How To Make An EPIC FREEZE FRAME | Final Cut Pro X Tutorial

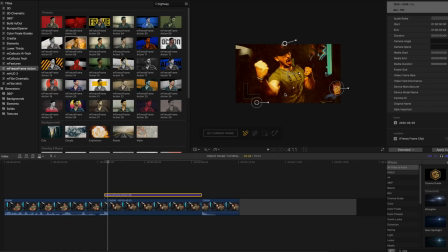163s
There we go and then we want to mask out ourselves with the pen tool that is included in the freeze frame app so we are basically just gonna click all the way around the outline
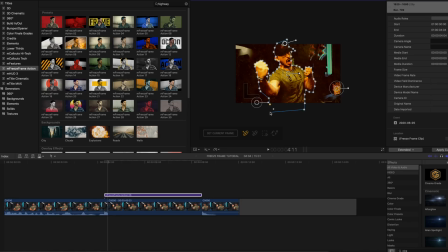179s
of me and then we're gonna connect them there we go and playing this back it looks like this which is actually pretty good okay so we're gonna do some slight adjustments to this so we're gonna mark the freeze frame effect and
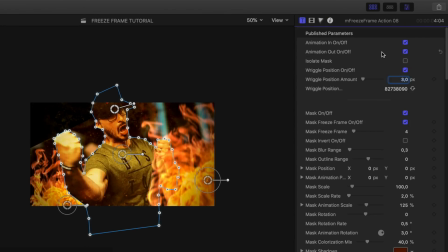195s
then we're gonna go into the text parameters up here and then we're going to set the mask outline so we're going to drag the mask outline range up to 20 and then we want to blur this out a little bit so we're going to blur it out to somewhere around there and then we're going to reduce
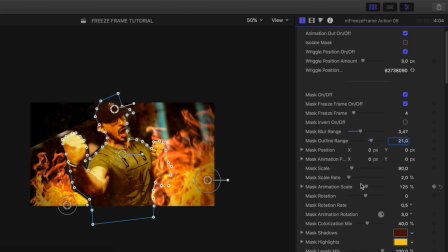212s
the scale of the mask slightly and if you want to change how big the mask gets then you can adjust that right here so say for
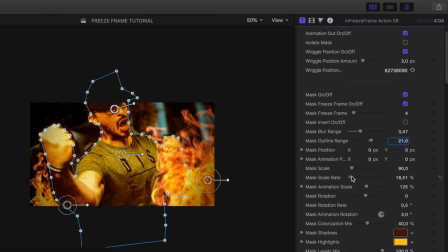220s
example if we have it at 18 playing that back it's going to increase like a whole lot but we don't want to have it increasing that much so we're gonna regret
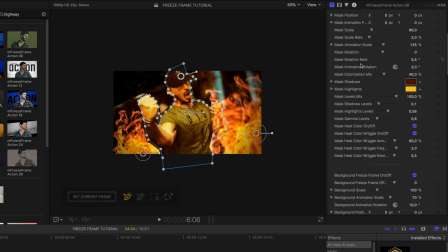229s
so regret that and looking at all the different publish parameters that you can see there's a bunch of different settings that you can add all of them basically comes with the same thing and you can adjust the position of the fire so we're gonna like reduce the scale and
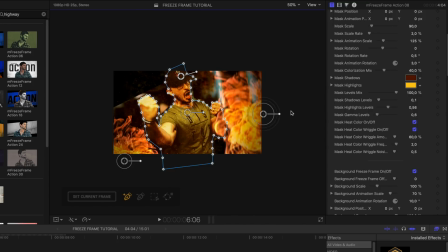246s
place it somewhere around here and then we can adjust this fire and place it down here so it's not too obvious and you can also change the background scale if you want to do that and make it look a little bit less static and there is a bunch of different things that you can play around with in this plugin that is going to affect the look of your freeze frame the outcome and how it's going to like fit into your video but yeah I actually do think this looks pretty darn good so what I want to do now is that I
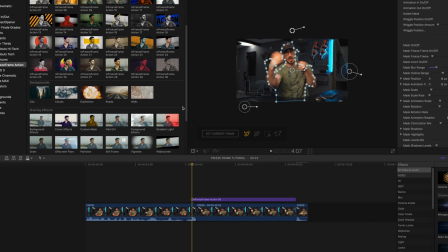276s
want to add text to this like to get the effect that we had on the hacker b-roll so we're going to go back to the freeze frame action and
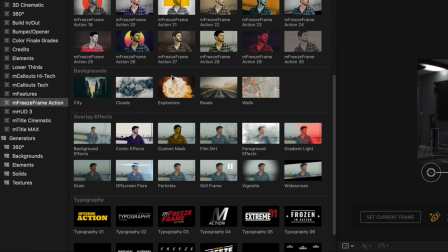283s
then we're scroll down and I'm gonna choose this taste the
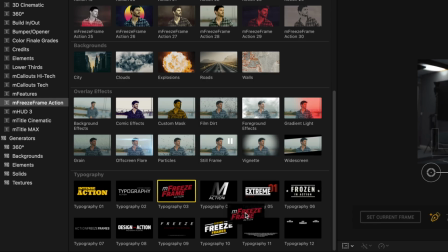288s
typography 03 and then we're gonna drag it to the timeline and
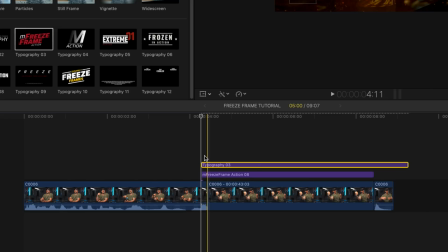293s
place it just at the same as the plugin so what I want to do is just shorten
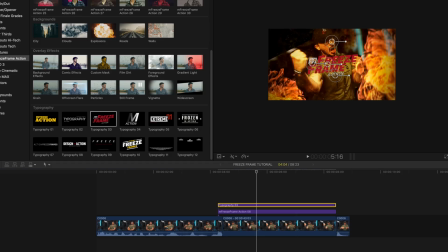298s
this down and then we're gonna select it and then we're gonna go into
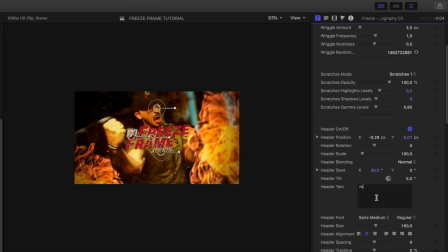302s
the text parameters and then we're gonna go to the header and then we're gonna change this from M to the epic fist and then going to scroll down to the title and then we're going to write off fury that looks
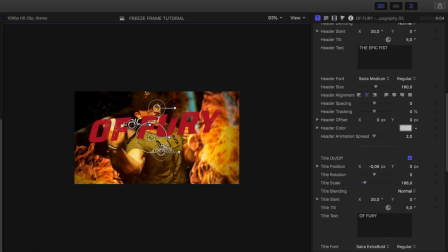320s
pretty good right adjust the position of these oh i totally forgot we haven't turned off the subtitle so we're going to go down to the subtitle options and then we're going to turn that off and we're just going to move it a little bit to the right so we're going to move it over here and then we're going move this as well let's try to
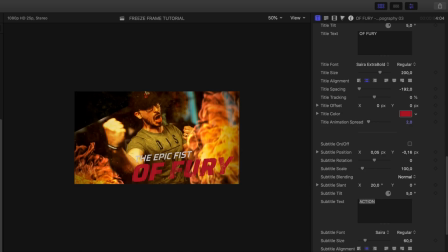339s
play this back now that looks good so the only thing that i want to do now is add a little bit of sound effects to give that like professional touch before i posted in this video in the beginning it's weird talking about something that i yeah i'm not done yeah and as you
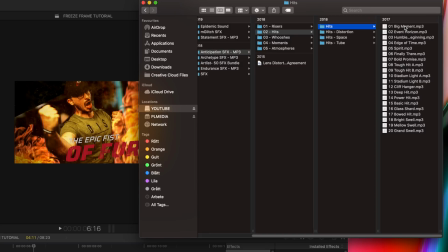358s
probably know by now i'm using the anticipation pack from lens distortion for a of my sounds and I want to have like a huge hit.
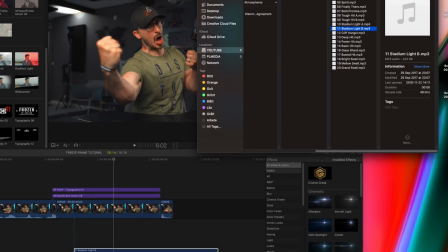366s
So we're gonna choose the stadium light B and then we're gonna drag this
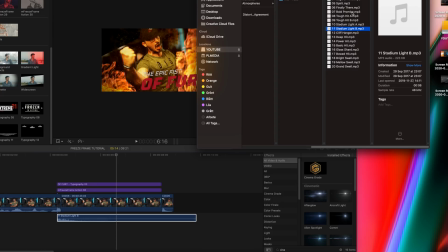371s
to our timeline and then we're gonna choose the tough hit B as well.